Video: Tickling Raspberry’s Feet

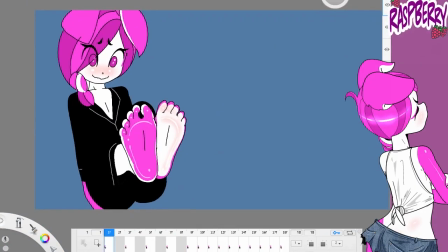807s
So after I was done coloring her, I went back and I added in some blush to her, you know, face and her feet.
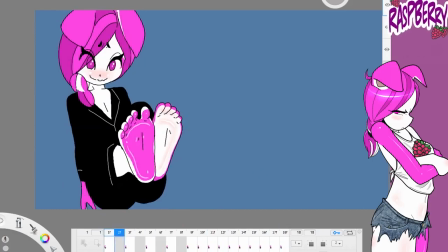812s
And now it's time to start drawing out what it is I wanted going after her feet.
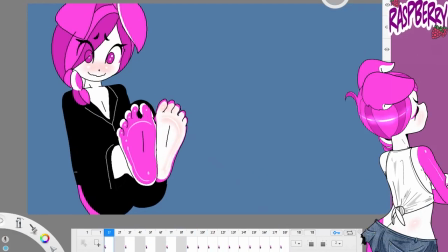819s
And you'll see here, I kind of start putting in
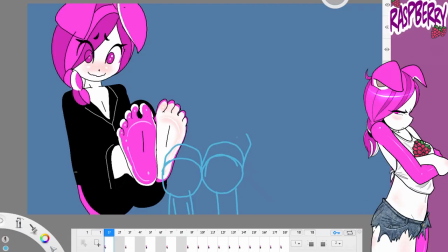824s
some rough drawings of, it's going to be just your typical, like, you know, two mechanical hands.
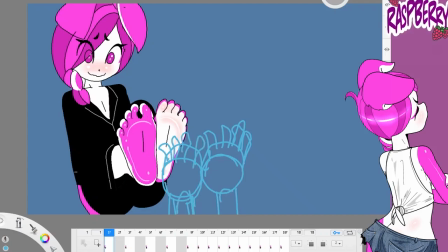829s
So here I am, I'm just putting in the roughs, and then I'm just going to get the very basic movements down.
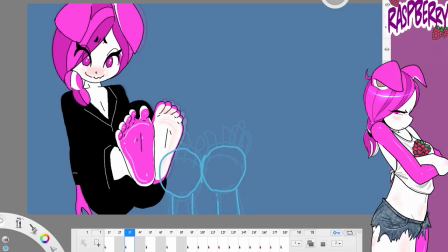834s
I kind of wanted them kind of be like rubbery, you know, very, very kind of like elastic looking, little Looney Tunes looking, you know,
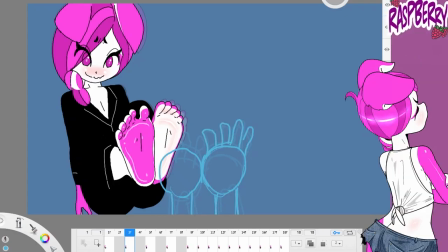843s
and very quick.
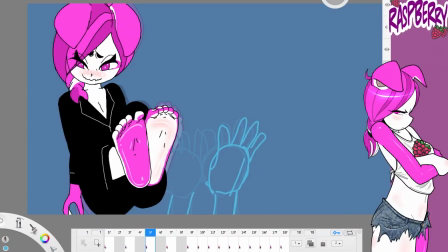844s
So you'll see when I draw the final lines, I kind of add a lot of distortion, and just to make them look like they're moving quickly.
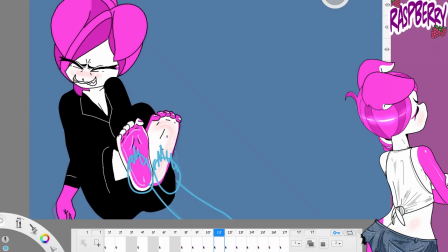853s
So you'll see.
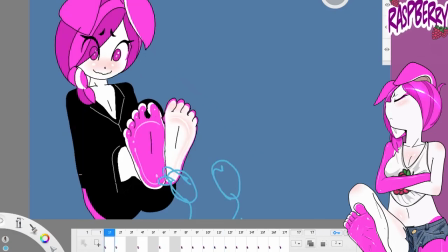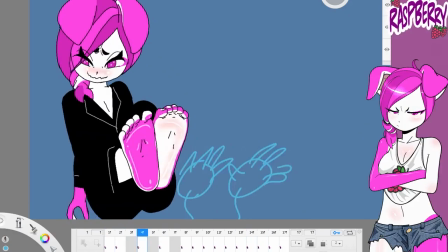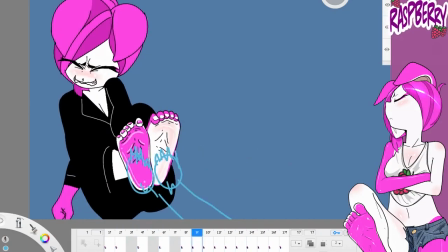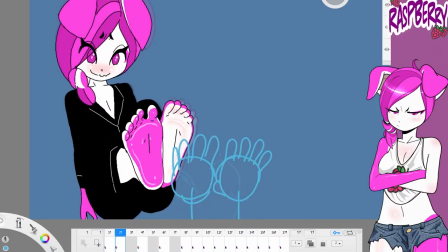870s
So I had them replay over and over again, just so I could look at them and visualize if the movement seems correct to me.
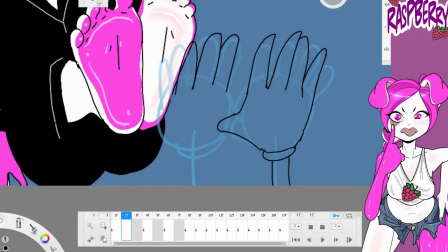878s
And that's a situation right there I was talking about earlier, where I went one frame,
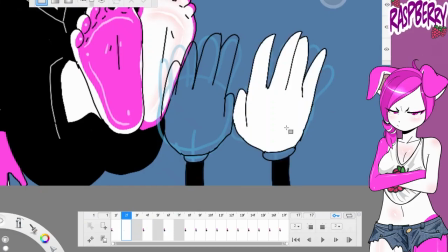884s
every frame it was a new drawing, because I did want them moving more quickly than Raspberry herself was moving.
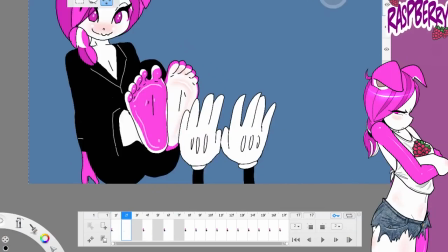892s
And one of the things I know too is like, it's a lot easier when you're doing hand-drawn animation,
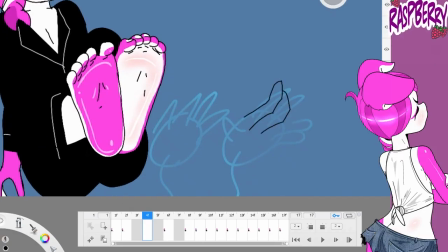898s
at least for me, it's a lot easier to draw things that are moving
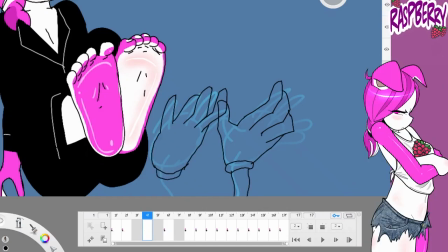902s
very extremely or very fast than it is for things that are moving a little bit more just subtly,
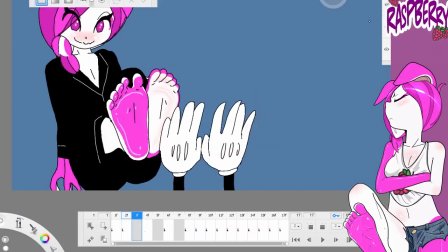908s
like when Raspberry, when she was just, you know, kind of turning her body. To me, that was a lot more difficult to draw than if you were having, like, okay, I'm just going to say,
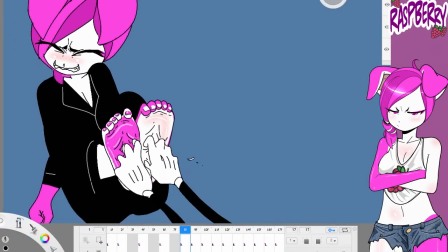918s
there's an animation I did for Raspberry, which is only available on the Patreon, because it's a lewd.
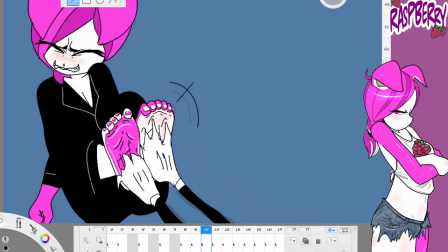925s
It was Raspberry, she was stuck in the jelly bean, and it was, let's just say it was going to town on her, right?
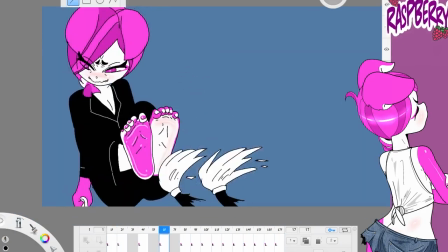931s
But it was a very extreme movement, and it actually was very easy to draw.
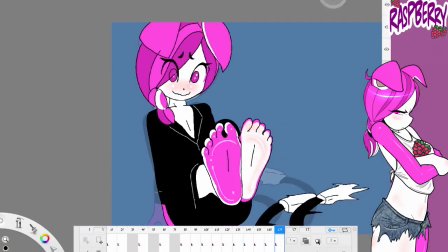937s
Whereas, like, I don't know, compared to just her just kind of sitting there turning a little bit. And it's kind of funny how things work out like there.
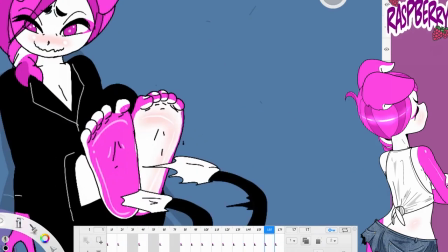944s
And here we go. See what I was talking
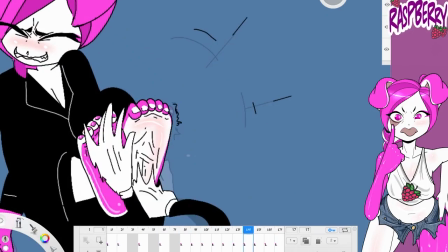946s
about? I made the hands a lot more distorted just because I wanted to portray there was a lot of speed going on with the fingers as they were, like, you know, tickling her feet.
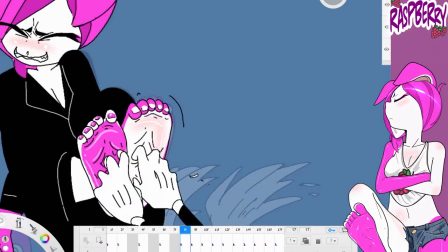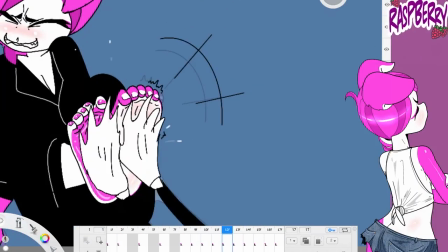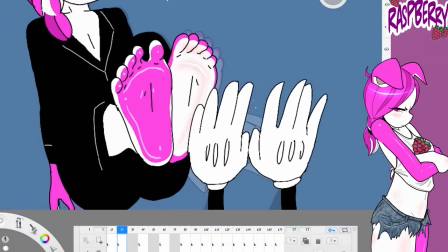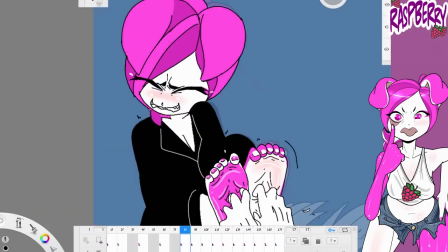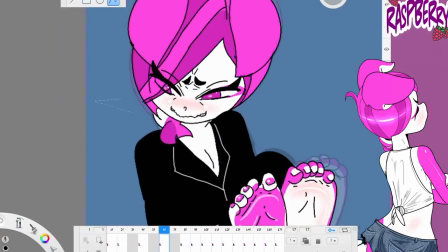988s
So I'd gone in and added in the sweat flying off of her and some vibration lines.
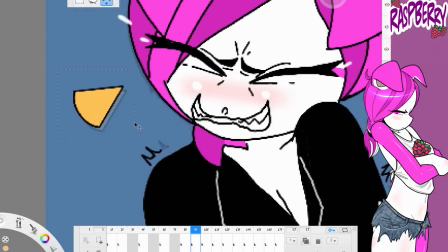993s
And then I wanted to add a couple of these. I'm not even sure what you'd call these. I see them sometimes in anime, usually like comedies and stuff where if one of the characters is really like cracking up.
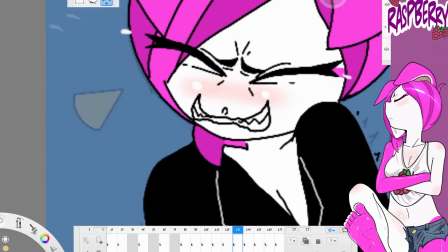1001s
You know, they have these kind of like, I guess they're like scream arrows or
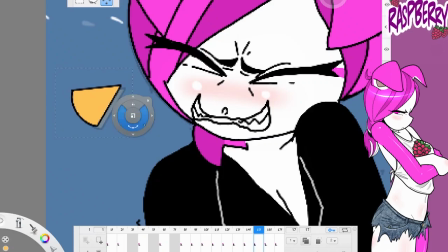1006s
just these little effects that kind of jut out from their face to make it look like that they're, you know,
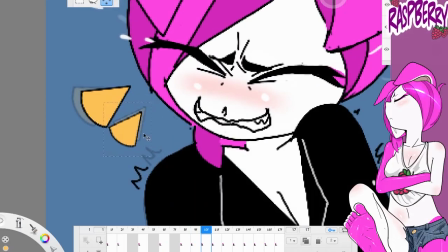1011s
being loud and obnoxious. So that's what I kind of wanted to add here with Raspberry, that she's kind of trying desperately not to, you know, blurt out.
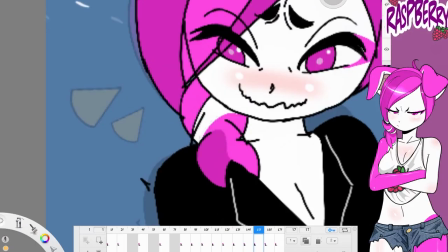1019s
And then also I added some little TKL letters around her feet too,
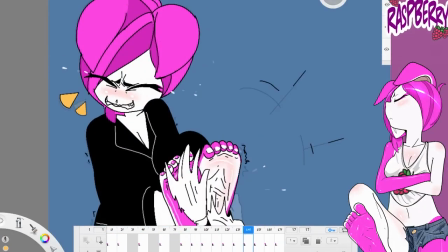1025s
as they're, you know, tickling her feet, just to, I don't know, I just like putting those silly little sound effects.